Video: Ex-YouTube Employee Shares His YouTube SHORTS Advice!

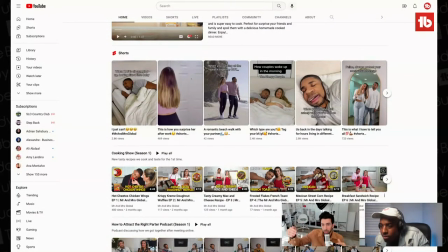[4:03]
If you're really like being another notch on a trend, which is okay, it's a way to get audience, but it's not a real way to deepen the relationship.
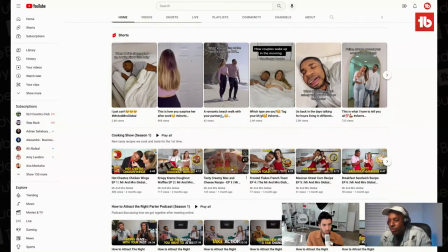[4:11]
I see a lot of stuff here. You see like couples like cooking videos, which are a popular form.
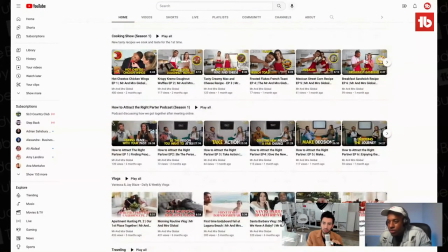[4:17]
There you go. You even have like a podcast, it looks like. Why not delve into those and even look at your retention curve and see here are moments from this 21-minute conversation that have peaked,
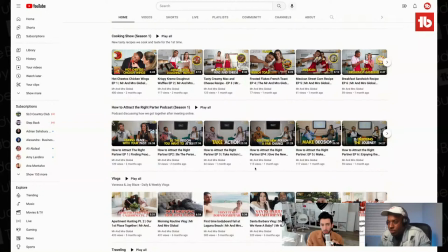[4:29]
that people are going back to watch, that you may want to clip. I think sometimes people overthink it and they think shorts is such a departure from long form, but it's not. I think they should be interconnected. And I think there's a stat that a strong, strong percentage of folks who watch shorts actually use that to discover long form.
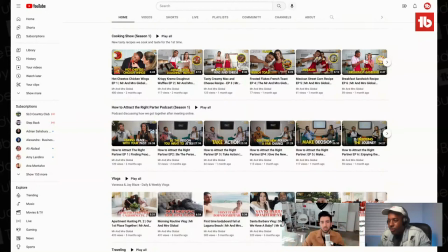[4:46]
So if your shorts are over here and your long form is over here, that bridge is not going to be as clear for people to discover. I think we've roasted this one to a crisp, Judah. Let's keep it going. Let's keep it going.
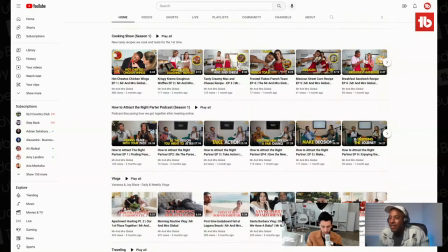[5:00]
Let's keep it going. And I want to go to the next channel that's submitted. And then I'm seeing you guys in the audience. And we'll get to as many of you as possible. So, all right, here we go. Yeah. Next channel, homemade recipes.
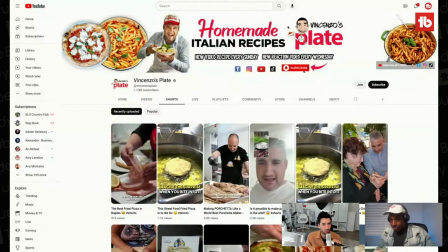[5:17]
Okay. Big channel. All right. First of all, I like the header because I immediately know what I'm getting here. Much more dialed in and directed than the last channel. I just want to give a shout out to the Nomadic Nutritionist. Hello, all bro and sis world. Roast us. I bet you can. I bet we will. Just wait. Indeed.
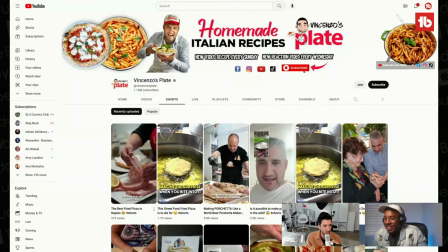[5:37]
Just wait. The best fried pizza.
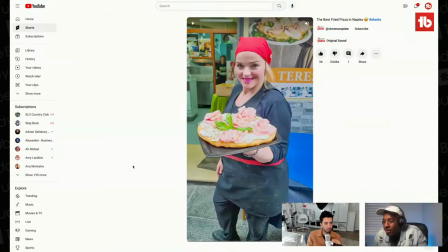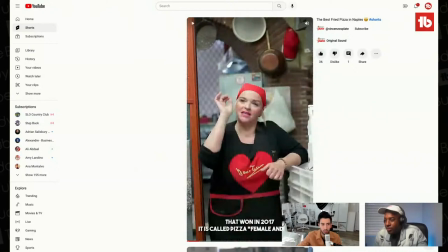[5:48]
Okay. I want to talk something. I want to talk about something that a lot of people miss with shorts, which is the first frame principle. I coined this because I think a lot of people don't think about the first frame of your short as important as your thumbnail for your long form, but it is. Think about all the content setting up in this video and ask yourself a question.
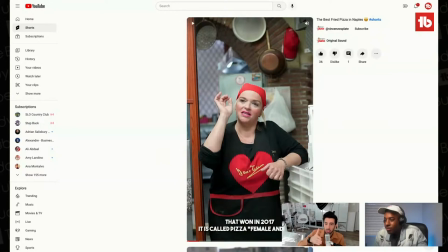[6:08]
Does the first frame of your short set up the story and expectation for what people are going to get? My answer to that right now for this video is no. It doesn't, because we're not seeing the food as much. And we saw it for a very short moment in the beginning. But let me watch this and I'll give a better idea of what the first frame should be.
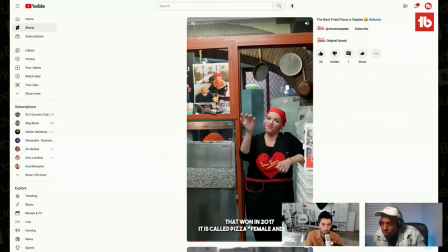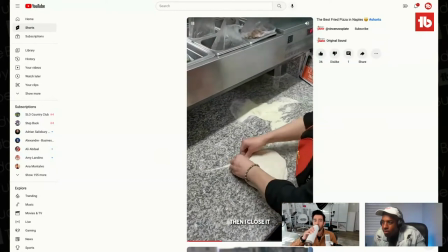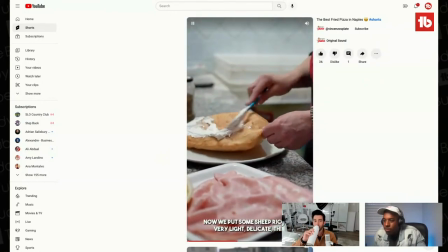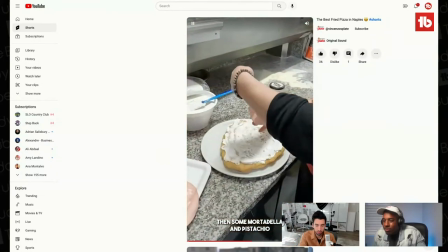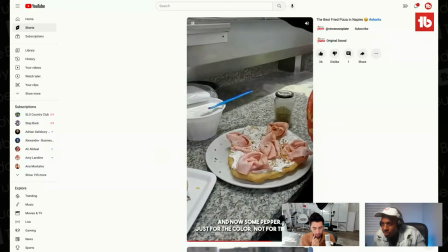[6:47] Poi ci mettiamo un po' di pistacchi cotti. A questo punto io prendo un po' di pepe, ma giusto per, questo punto lo mettiamo qua.
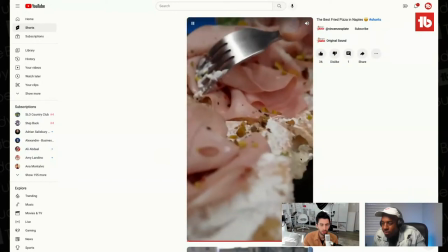[6:56]
Okay.
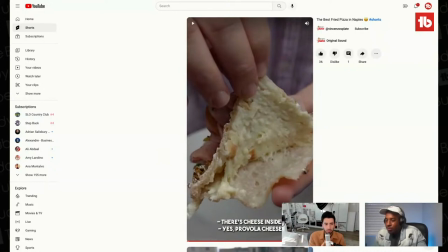[6:59]
So when you're showing an entire list of things, and this could be a food tutorial, it could be you're like trying to show a workout. Anytime there's a list of things, you want to have a bit of a flash forward in your reels. And as I'm looking at this right now, it's moving too slowly.
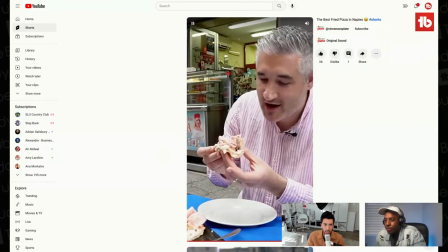[7:16]
So let's go back to the first frame as it comes to the end here. And I didn't even know you were, like, I didn't even see you in this video.
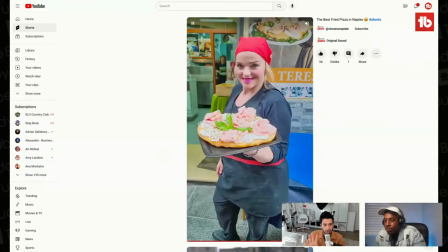[7:24]
And there's an outro. Okay, so let me, now that I've watched the full video. Here we go.
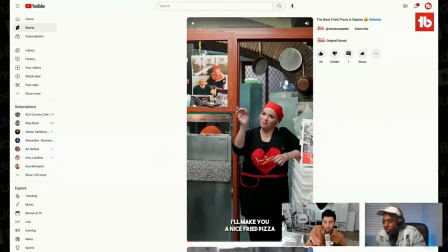[7:29]
So you started off with her holding the plate of the thing being finished. And I like that you ended with the end result, but then you immediately went to what I would say is one of the more boring parts of this video, which is just somebody talking in a kitchen.
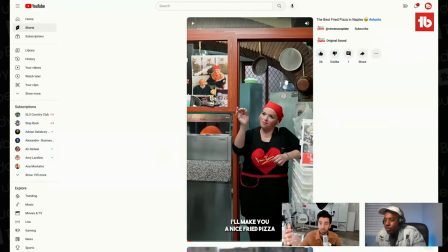[7:43]
If the video is going to be about them making the pizza, then at least make your first frame about that. Like, I'm thinking something with a little bit of like the pizza is almost made, so you know what it is. It's not just dough and the chef right there, and maybe you in the frame as well. So we're seeing this through your perspective. Right, right now, seeing something, this almost looks like a vlog.
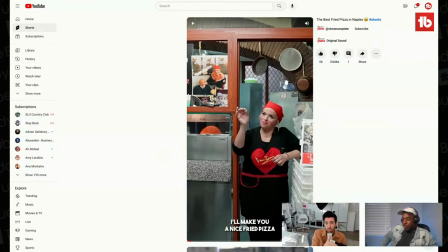[8:03]
And if this was 2017, I'd say bravo.